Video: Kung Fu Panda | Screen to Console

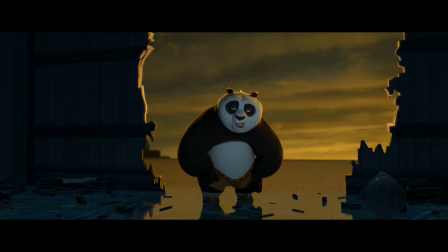(0:00) He's a panda. You're a panda. What are you gonna do, big guy? Sit on me? Don't tempt me.
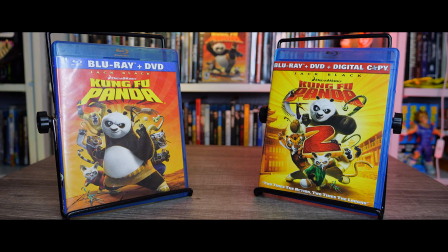(0:05)
Kung Fu Panda is honestly one of my favorite animated films, with Kung Fu Panda 1 and 2 being some of my favorite animated movies of all time.
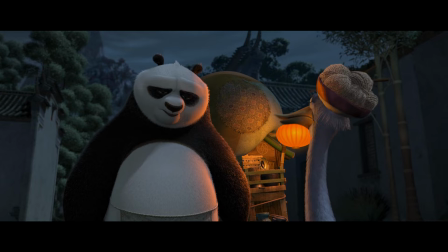(0:12)
The blending of humor and action mixed with rich characters and complex villains just proved that films like this can be more than just kids movies.
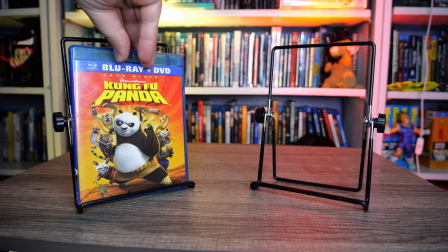(0:20)
With KFP4 right around the corner, I figured it'd be a great time to revisit Poe and the crew and Kung Fu Panda alongside its PS3 counterpart, Kung Fu Panda.
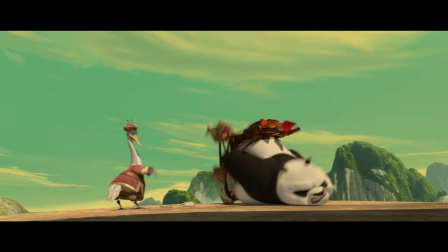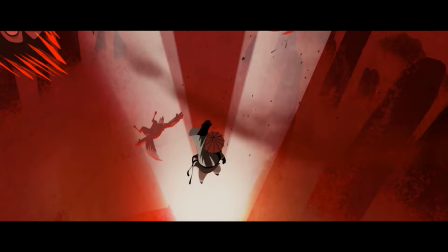(0:37)
The film opens on a dream Poe is having, and is a great introduction to not only Poe by showcasing his true desires and ambitions,
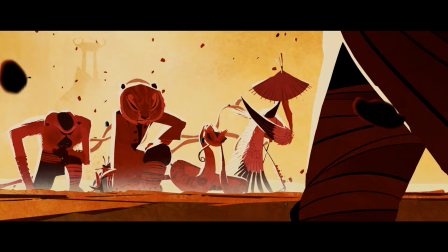(0:44)
but also as an introduction to the Furious Five. It also showcases Poe's humor that perfectly sets up the tone of the rest of the film,
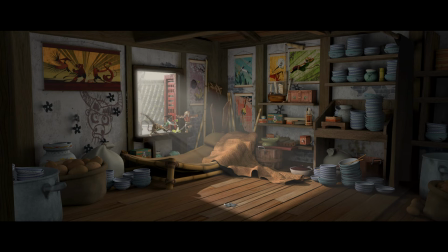(0:51)
while also using some really stylistic animation that looks gorgeous but also sets itself apart from the rest of the film.
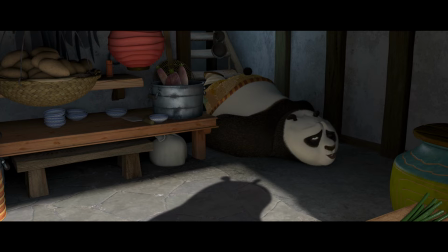(0:56)
Within seconds of meeting Poe, you can see his bumbling nature that immediately lets you know exactly what type of character he is.
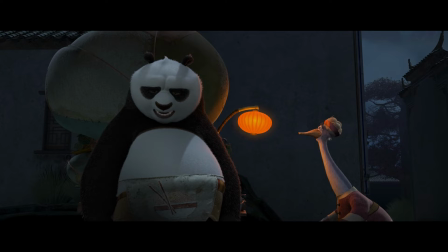(1:03)
Poe helps out his dad at the noodle shop, Poe's dad being a geese, and Poe ain't no goose.
Honestly, sometimes I can't believe I'm actually your son.
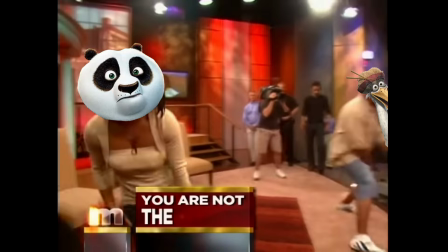(1:11) You are not!
But I mean, he really is though.
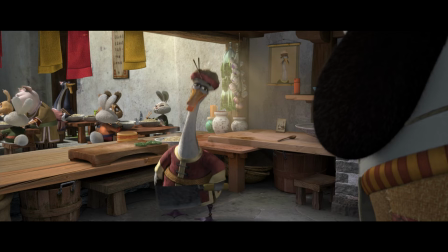(1:16)
I love this first interaction. It's great because it really sets up the expectation and emotional dynamic between Poe and his dad.
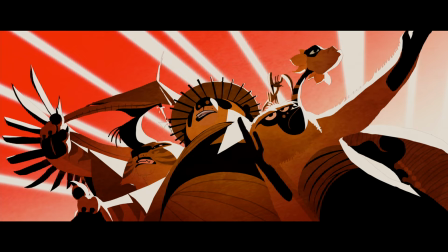(1:23)
Poe tells his dad about having a dream about noodles because he can't be honest with his dad because he doesn't want to upset him with what his real dream is or
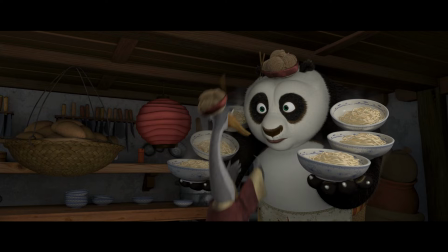(1:31)
was this film really wastes no time in developing these characters setting them deeply without exposition but through natural dialogue and actions after
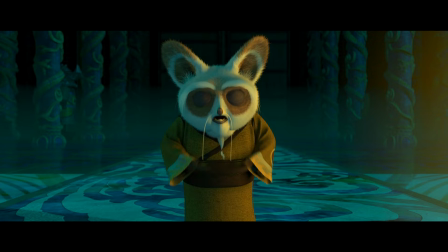(1:40)
talking to his dad about following his dreams we cut to master shifu and the furious five again a great moment is when shifu goes talk to
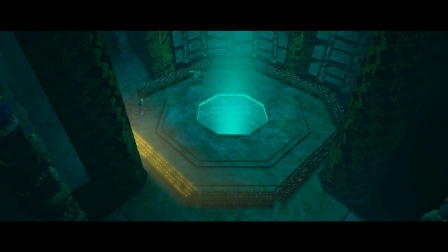(1:47)
master ugwe ugwe is struggling to blow out the candles and shifu quickly uses a move to blow them all out this is showcasing that he has a
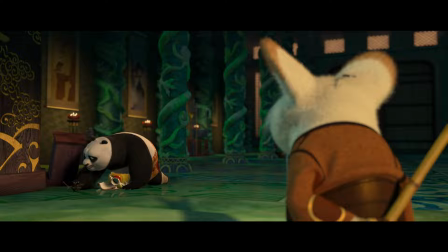(1:54)
very low patience threshold that will later be tested with Poe. Everything feels purposeful to enrich the characters and its story.
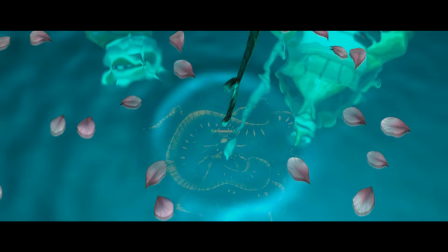(2:00)
Oogway warns Shifu that Tai Lung will escape prison and the Dragon Warrior will show himself. The Dragon Warrior being the only one that can stop Tai Lung.
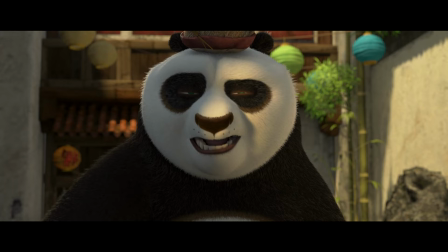(2:08)
The town ends up throwing a large festival so they can figure out who the Dragon Warrior is and Poe's dad makes him take a noodle cart to the ceremony.
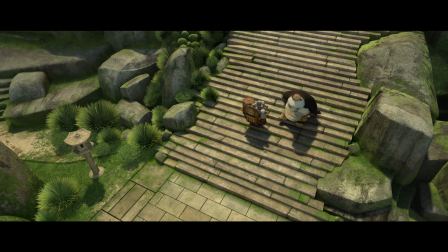(2:15) Almost there! What? No!
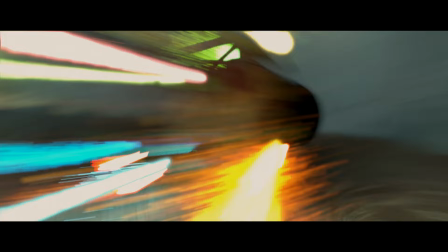(2:19)
Poe gets to the top a little too late and the doors close in his face and of he you know pose around and fumbles his way
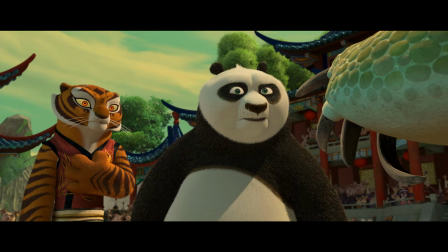(2:25)
in front of oogway who chooses him to be the dragon warrior who you
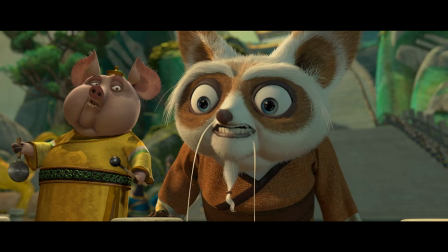(2:31)
what what what shifu is clearly mad at
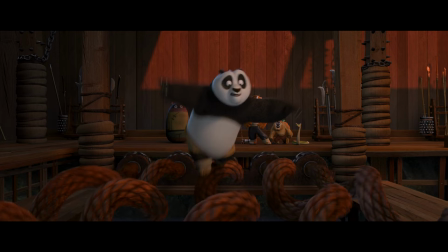(2:36)
poe being picked until he wants to run poe out and the furious five kind of agree with him i understand
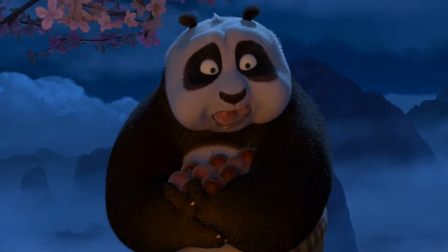(2:41)
you eat when you are upset same dude in
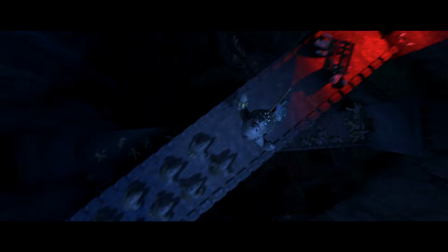(2:46)
the meantime guess what tai lung breaks out this is a badass scene that showcases the true
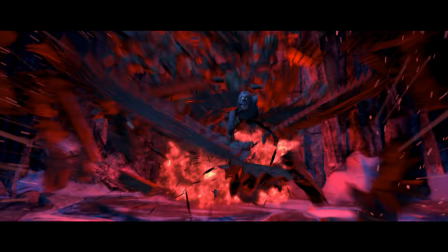(2:51)
power and threat of Tai Lung as he smashes his way out of this heavily guarded prison.
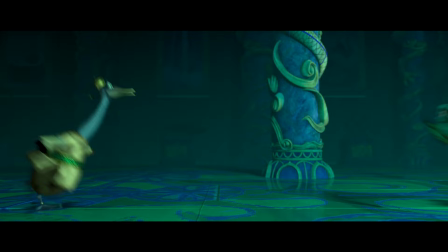(2:56)
I also love the fact that the only reason Tai Lung is able to escape is because of Shifu's own fear because
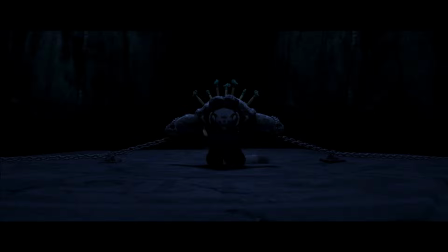(3:02)
Shifu is the one who sent the goose to check on the prison and the goose's feather is what Tai Lung uses to escape. Kind of like a metaphor that Shifu is kind of his own downfall in a way.
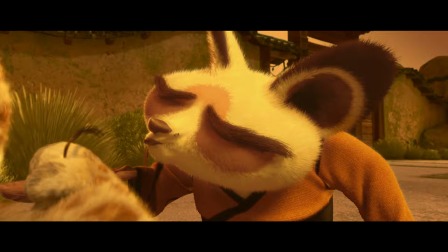(3:11)
We learn that Tai Lung was actually basically kind of Shifu's adopted son and kind of taught him the ways of the foo.
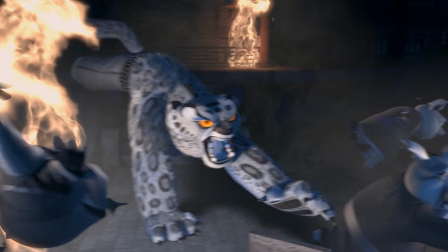(3:17)
Oogway saw darkness in Tai Lung and wouldn't give him the scroll, and that's when Tai Lung turned evil. Kind of proven his point.
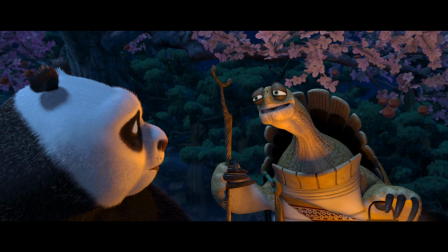(3:23)
From then on, Shifu has never treated anyone the same. There are also some fan theories out there that Oogway not only picked Poe to be the Dragon Warrior because he's a panda,
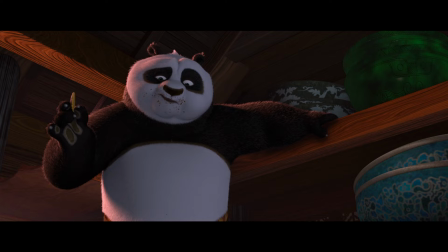(3:31)
which we learn about pandas in their history in later films, or that he could also see the potential in Poe,
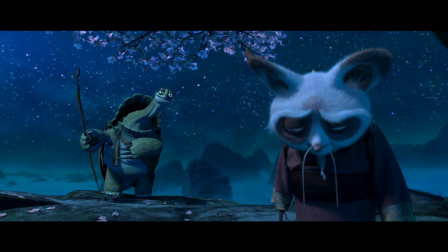(3:36)
but because Poe could be used as a tool to teach Shifu and the Furious Five as well, since Poe wouldn't have any traditional martial arts teachings.
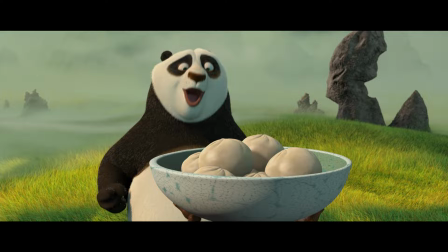(3:44)
We spent a second with Shifu coming to terms with Poe and realizing how he can teach him. This forces Shifu out of his own personal box that has also stunted his growth.
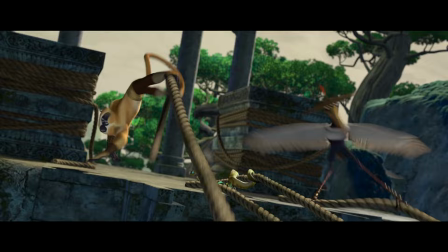(3:53)
While Shifu and Poe fight over some dumplings, the Furious Five go out on their own to fight Tai Lung, and it doesn't go super well for them.
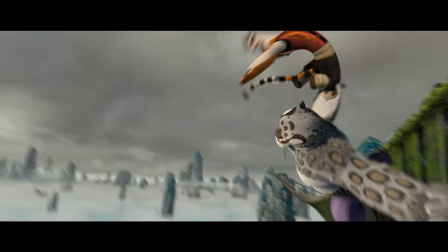(3:59)
I want to say here just about how great the action sequences in this film are.